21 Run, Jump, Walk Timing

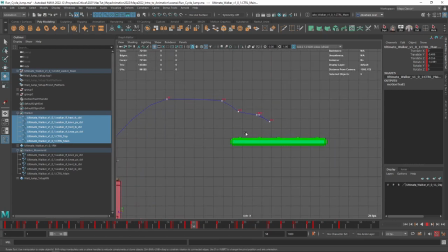Now, see how also the landing looks very nice because the feet are not landing on the at the same time. Like, we land first with one feet, which, by the way, I think we could still have this guy like, oh, that's fine.
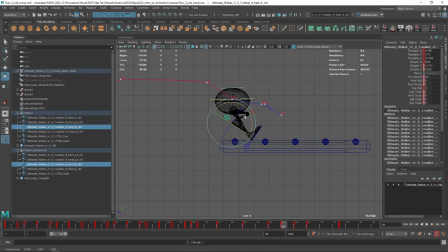We can do something like this. So we land with 1 foot, and then this guy should be almost landing here.
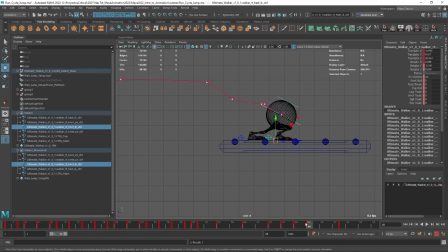And then we land with the other feet. Now, I do think that the feet should land a little bit sooner, so this is gonna mess up a little bit of the timeline, but that's fine.
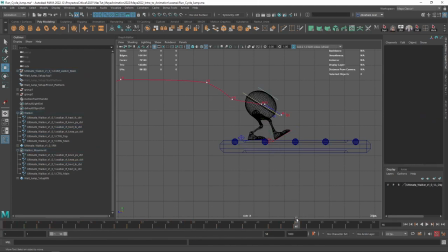We're starting with a little bit of the polishing, where we're gonna start adding a little bit of follow through.
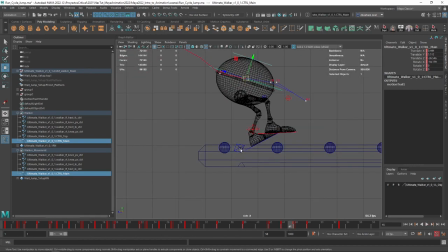So remember what we did with the foot on the walk cycle? I want to do the same thing here.
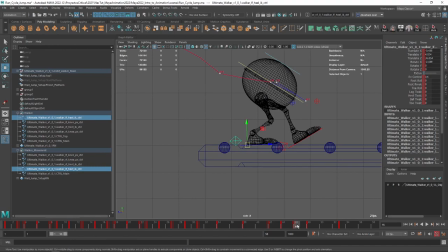Like, here's this guy. I want to immediately land. So I'm just going to grab this guy right here. Just move 1 frame before that.
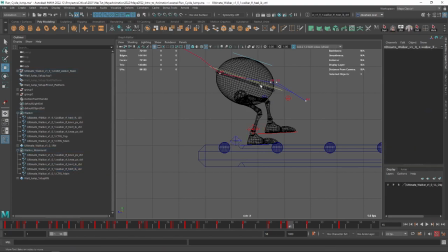It's going to be 14, 15. He already lands. Let's play a little bit with this guy right here. So he lands, then lands with the whole body.
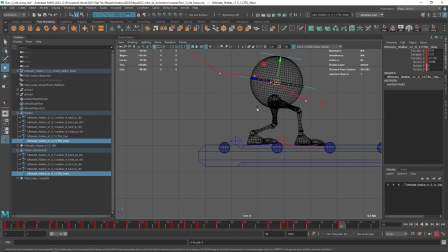And then before he recovers like this, let's first like change this a little bit more time here. He's gonna land, but I don't want him to recover linearly. I want him to go like around like this.
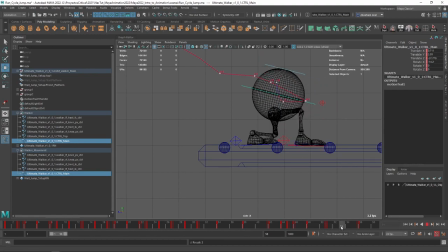So he's gonna land and then go back and then up. See that?
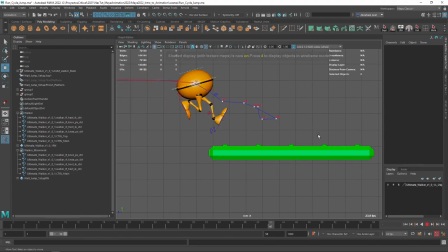Let's take a look at this thing now. There we go. There we go. That looks good. I think here, again, it's all about polishing.
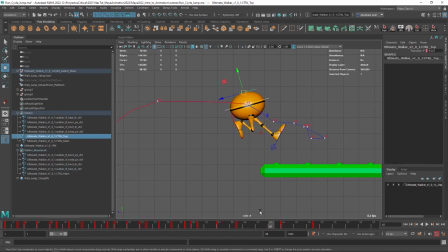Let's keep this straight. And we also need to keep this straight.
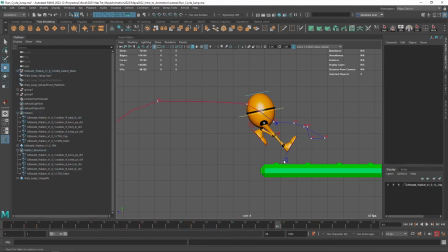Like this. Let's go here.
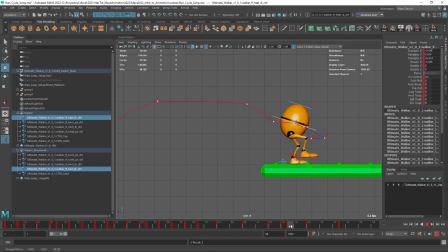Like on this one, I'm gonna bring it forward so that when we land in this sort of like arch again. You can even go here. Another thing we could do is like here, we could do the toe roll on the other side.
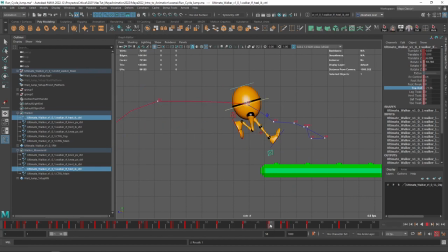And then blap. When he lands, we could have a little bit of toe roll still left. And then after that, he just lands with the rest of the toe roll. Like just one frame after that.
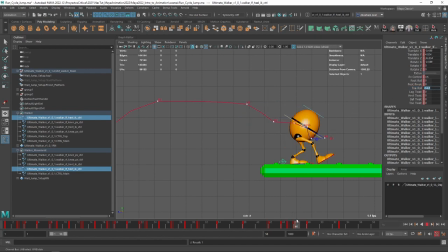Again, just a little bit of polishing there. Same deal here, right? Like when he lands on this feet, we can add a little bit of toe roll. And then he lands. And then the frame after that, the toes land.
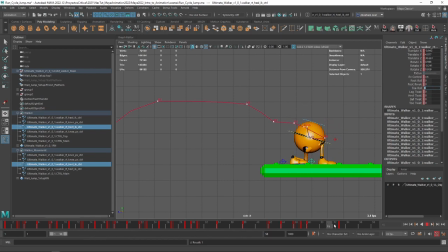So again, it's similar to what we've seen with the pendulum and stuff, where things just don't happen at the same time all the time, right? Now, the animation here at the end is, of course, very fast. Like, he recovers very fast, like a rubber band, pretty much, right?
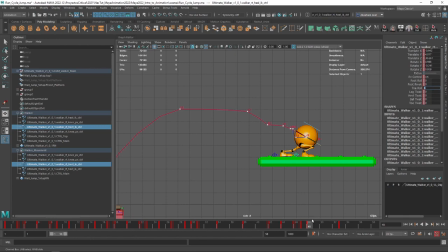We don't want that. So again, when he falls like this, I would expect to have a little bit more time. So let's add more time here before he completely recovers.
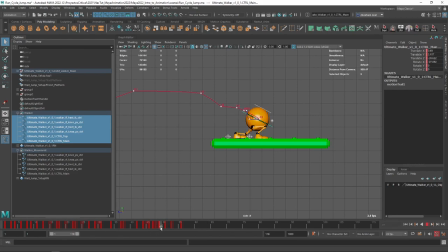So let's just grab all the curves and see what's going on here. So this, I'm going to grab all of these guys, just give them more time. And then this rising up, I'm just going to, let's delete that guy. I also want to add more time.
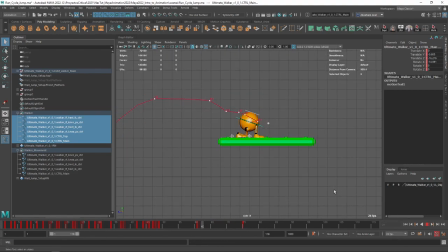Let's see how that looks. Okay, now it looks like he's hitting a wall, right? Like he's like really just like getting stuck to like glue or something. And we also don't want that. So I know that when he lands like this,